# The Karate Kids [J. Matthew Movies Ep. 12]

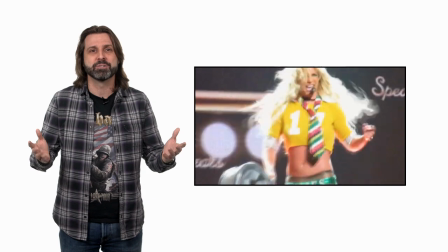Like Britney Spears covering Joan Jett.
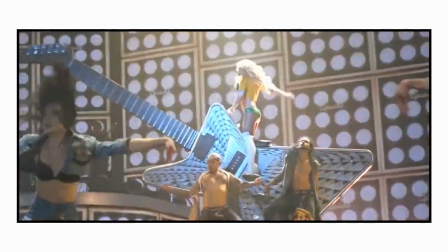You learn so much from this 12-word exchange. Lucky No Hurt Hand roughly translates to I've been fighting my entire life
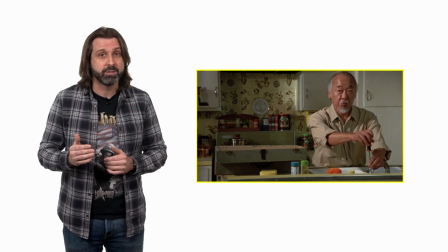and I know what the aftermath of a beach bra looks like so don't try to put one over on me, kid, because I see into your soul.
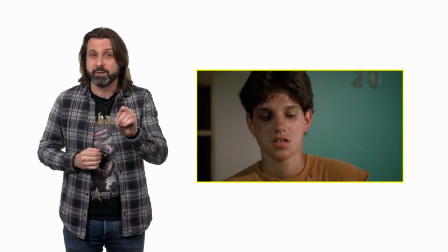And I'm not the one, because I will call you out on your bullshit, because you know you didn't fall off your bike, and I know you didn't fall off your bike, and now you know that I know,
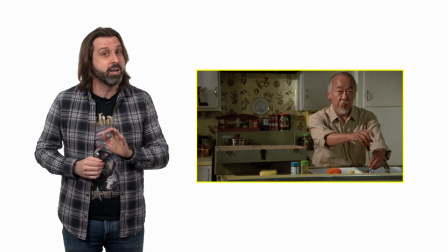so don't try it again, because Daddy Miyagi only gives one warning, you heard? Interesting pole just means... Interesting pole, I guess. He's suspicious, but being vaguely suspicious is not the same thing as disassembling someone's lie right in front of them.
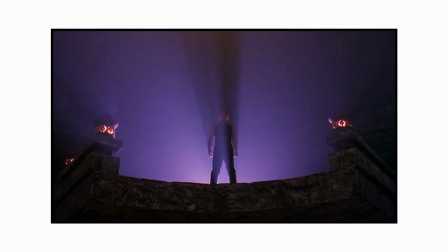The power of this scene is in its simplicity. Daniel sees the school, and we know what he's thinking.
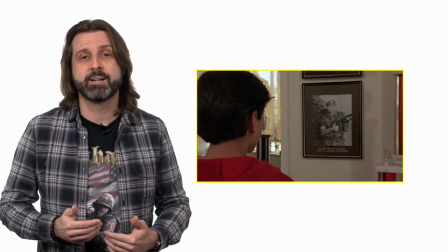He walks in, takes his time, sits down to take it all in,
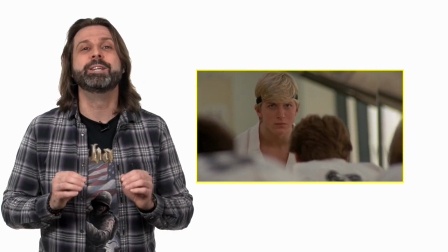and boom, one of the greatest shots in all of cinema.
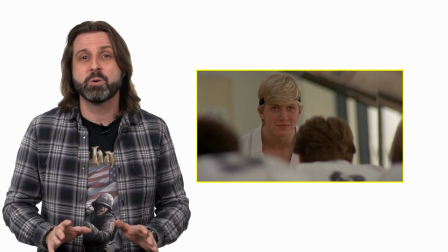Greg Toland, eat your heart out. I swear, this is so inspired, they must have just been beside themselves when they thought of it.
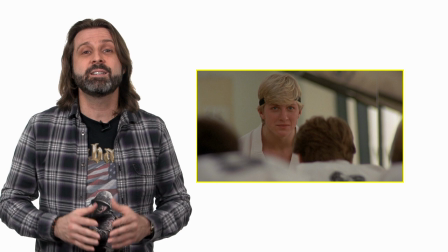I don't know how they celebrated that night, but if it didn't involve Gary Busey, a cocaine white Lamborghini,
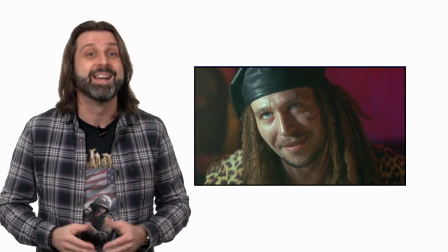and a man with three pagers named Dr. Feelgood, I will feel personally betrayed.
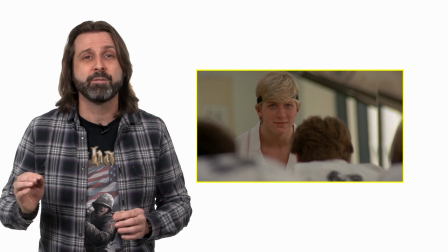The long lens in 1984 gives both a narrow field of view and a wafer-themed depth of field that focus all your attention on this head-on,
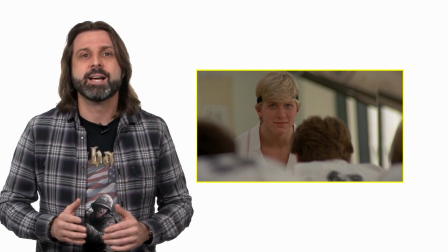near-point-of-view shot that is absolutely devastating as we see all of Cobra Kai's students bowing to Johnny.
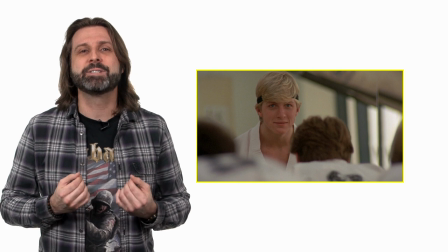It's claustrophobic, it's confrontational, and we feel Daniel's panic and embarrassment in this moment like a gut punch.
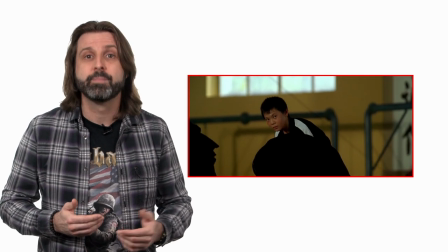By contrast, in 2010, we have a wider field of view, a wider depth of field, and the students are no longer as tightly grouped.
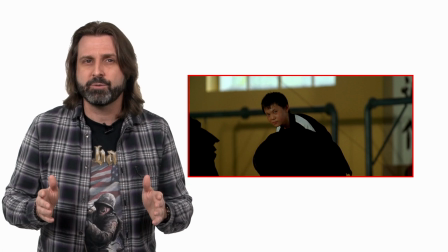So all the claustrophobia is gone.
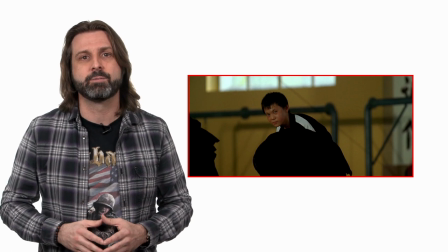Johnny is smaller in the frame and isn't facing us, so it isn't as confrontational, and the students aren't even bowing to him anymore.
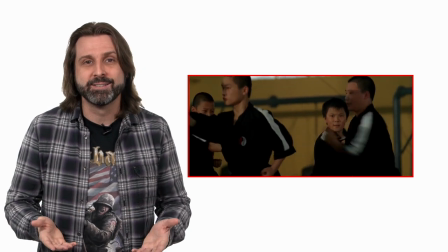Now he is bowing to someone else. How did they screw that up? Here again, the original scene is organic to the story, and it makes sense.
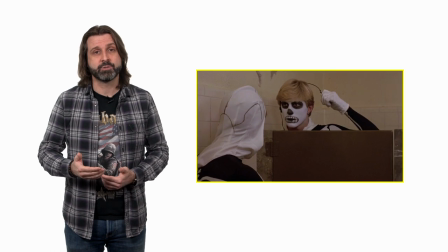Daniel is effectively in disguise, Johnny is effectively in a sensory deprivation tank, and Daniel is using a time-delay fuse.
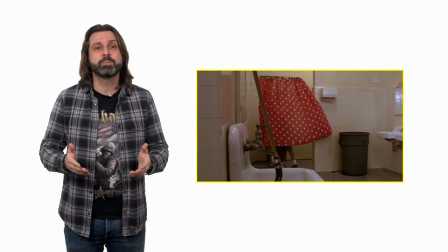In other words, he has plenty of reason to believe that he could actually get away with this.
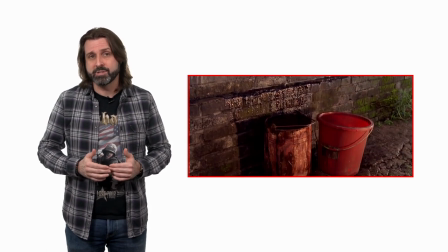Dre, apparently, lifts a bucket that's heavier than he is, walks right up to the entire gang in the middle of the street,
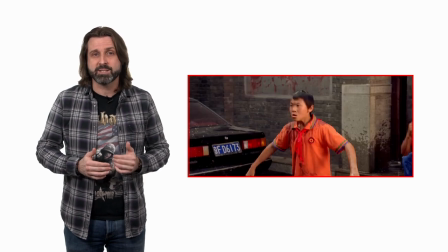and drenches all of them with some sort of toxic sludge that probably violates the Geneva Convention. Any trace of this actually being a natural consequence of the story is long gone. The reboot just seems to be checking boxes off a list at this point. The unprovoked attack leads directly to the beatdown.
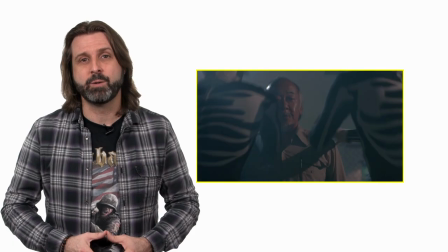In terms of the action, the original is really just a mediocre 80s fight scene where everyone waits their turn to attack and physics is entirely irrelevant. But we don't watch Karate Kid for the fight scenes. We watch it for the story. And this particular part of the story is compelling and perfectly executed.
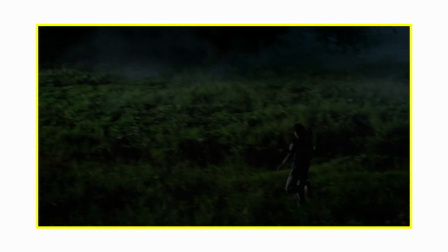We start with a dark and scary night. We see Johnny getting a little bit unhinged.
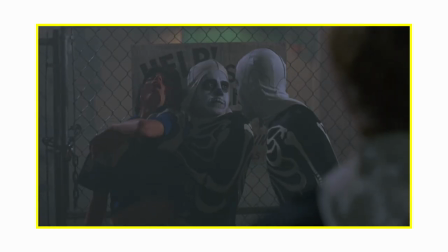Now you're gonna pay him!
Bobby speaks up for Daniel in a moment that sets up a payoff later.
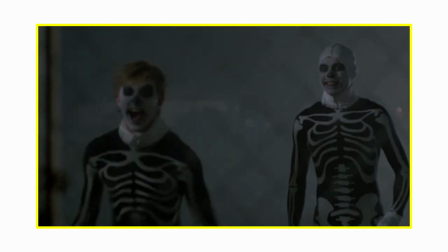Leave him alone, man! He's had enough!
And we culminate with a surprise rescue by Miyagi. It's dramatic, it's emotional, and it's powerful. In 2010, we get a brightly lit exterior at high noon.
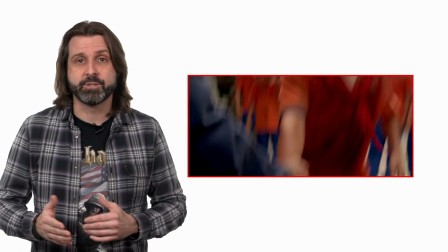Bobby still tells him to lay off, and then it's Han to the rescue. Of course, the fight scene is better.
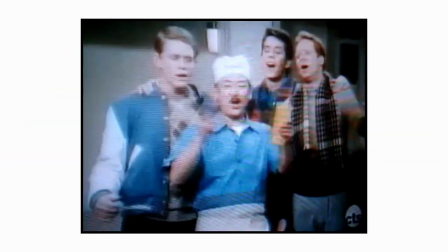It's Jackie freaking Chan, not Arnold from Happy Days.
Come on, you guys ain't gonna butter me down!
But it's also way longer, and it's played for comedy, so it loses all of its dramatic impact. Like, all of it. It's gone.